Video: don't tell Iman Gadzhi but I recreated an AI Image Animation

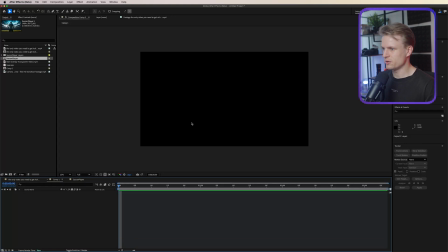[4:08]
I'm gonna go to the composition that I created and I'm gonna paste it. And as you can see, they're not the right size. So what I'm just gonna do, I'm just gonna link the soccer player to the background and I'm gonna right click on the background, transform, fit to comp.
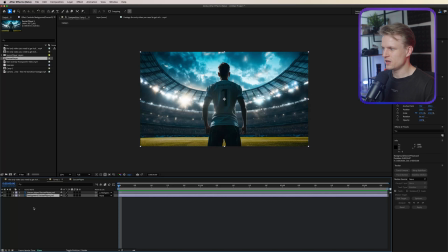[4:22]
It will automatically scale to the comp, and the soccer player will also scale with it. The keyboard shortcut is Alt Command F, Alt Control F on Windows. But this is already cool, but we're gonna stylize it a bit. So I actually have some footage, the rain overlay, and some camera flashes.
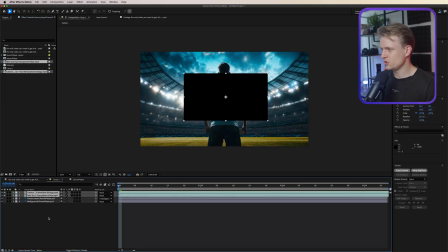[4:39]
I'm gonna import these both. And if you want these, you can of course join the Pro Club. You will get the project file, or you can even join the Light Club where I always share the assets. Now this is great, but as you can see, they're not the right size. So I'm just gonna select them both.
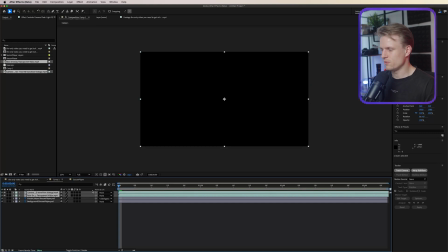[4:53]
Alt Control F or Alt Command F on Mac, and it will scale it to the right size. Now go to toggle switches and change the blending mode to screen, and this will make it transparent.
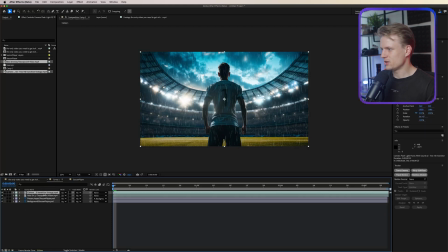[5:06]
And that's great. We can turn the audio off. I don't need that. And I'm gonna make sure the camera flashes are below our soccer player.
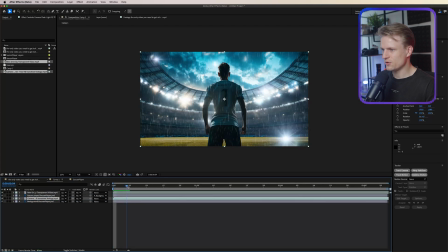[5:14]
That will make it realistic. And let's just see how the camera flashes pop up. Quite cool.
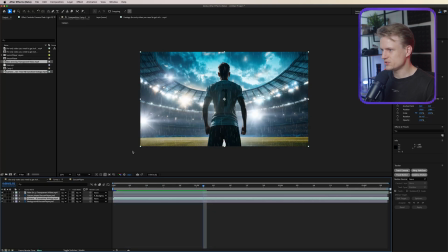[5:19]
I think they're a bit too bright, so I might just tune them down a bit by pressing T and changing the opacity a bit to maybe like 80%.
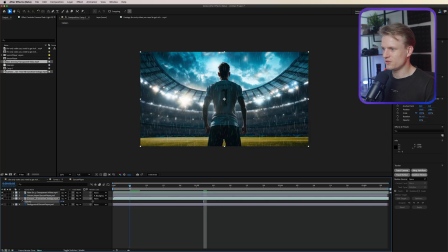[5:29]
And I'm also gonna mask it because we don't want the flash to appear on the soccer field.
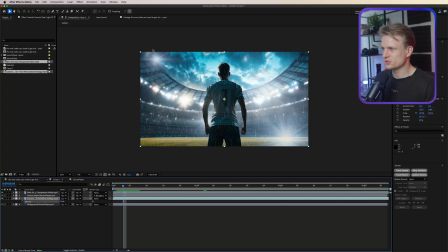[5:34]
It's not realistic, and also not on the stadium. So I'm just gonna go to the pen tool and let's just draw a rough mask around where we want it. So basically I just want it around here, something around here, basically just on the stadium, right?
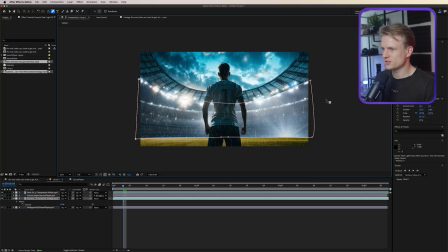[5:52]
Something like this. Just where the people are seated. And then I am gonna press F for feather. I'm gonna feather it out so it's not cut off too harsh. That's great. The first one I don't really like, so I'm also gonna move this a bit so it's a bit more realistic.
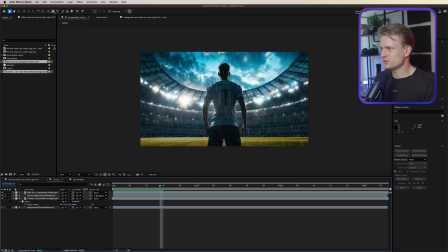[6:09]
Perfect. Now I am happy with the rain. The only thing I'm gonna do now is I'm gonna go to layer, new adjustment layer, and I'm gonna add a tint to this. So go to effects and presets, double click on the tint. And the black and white is actually also really cool.
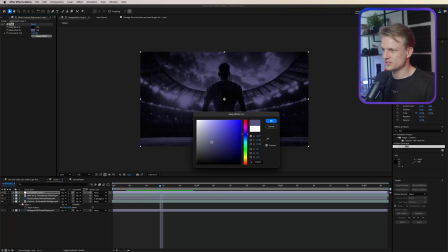[6:24]
But now we can just change the white to a color that we want. In this case, I'm going to do it a bit like a light bluish, something like this.
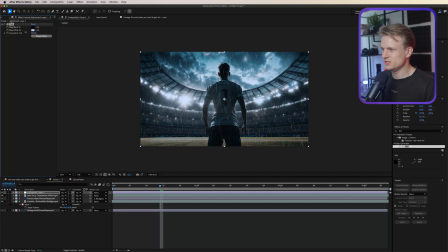[6:33]
Press OK. And then you can just dial the amount of the tint. Or what we can also do is change the black. So go into the map black to and changing that to a bluish color too. Maybe I'm going to set it to like 70%, and then we can also add a brightness and contrast to this,
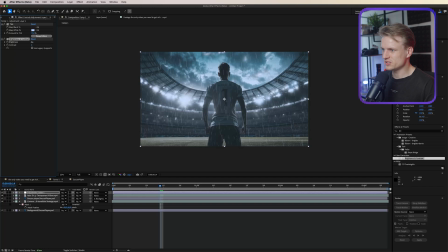[6:51]
and with this we can basically increase the brightness a bit, as you can see,
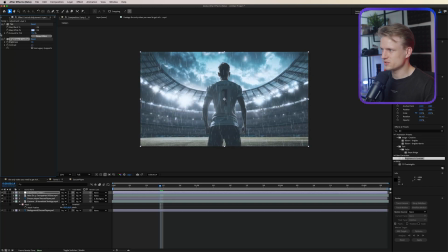[6:56]
and maybe also increasing the contrast a bit. Before, after, as you can see, it will make it pop more. That's really, really cool. Now to animate this, I'm just gonna go to the background, press S for scale, set a keyframe by clicking on the keyframe icon, going to the end, and then just scaling it a bit.
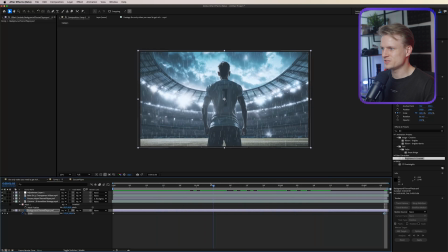[7:15]
Something like this. So there's just a bit of movement. And not only that, I'm also gonna press on the soccer player. I'm gonna go to the puppet position pin tool. And this is one of my favorite tools. And we can click on this and now we can just add some points where we want. So for example,
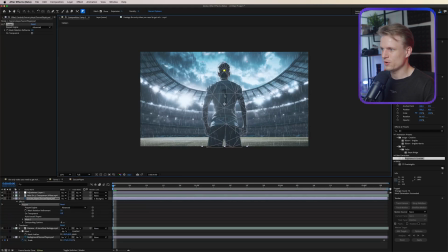[7:31]
I'm just gonna add 1 point on the head and then maybe 1 point in the center and maybe 2 points at his legs. So these are pinned down. So basically when we move this, maybe I'm even gonna delete the one at the head, and now we can just move him.
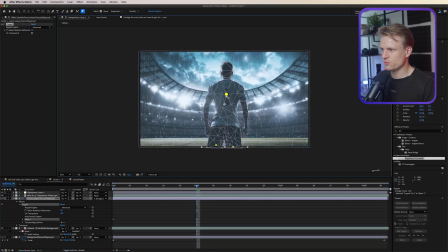[7:48]
So let's go a bit further. Let's move him a bit to the right. Let's go a bit further. Let's move him a bit to the left, and at the end, maybe to the right again. Let's see what this looks like. Make sure nothing is selected so we can see what's happening here.
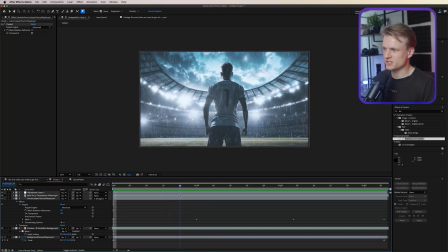[8:04]
That's cool. But what I do want to do is make it a bit more smooth. As you can see, it's really static, almost like he hit someone, and really robotic. Basically, what we can do is just open this mesh and open this deform.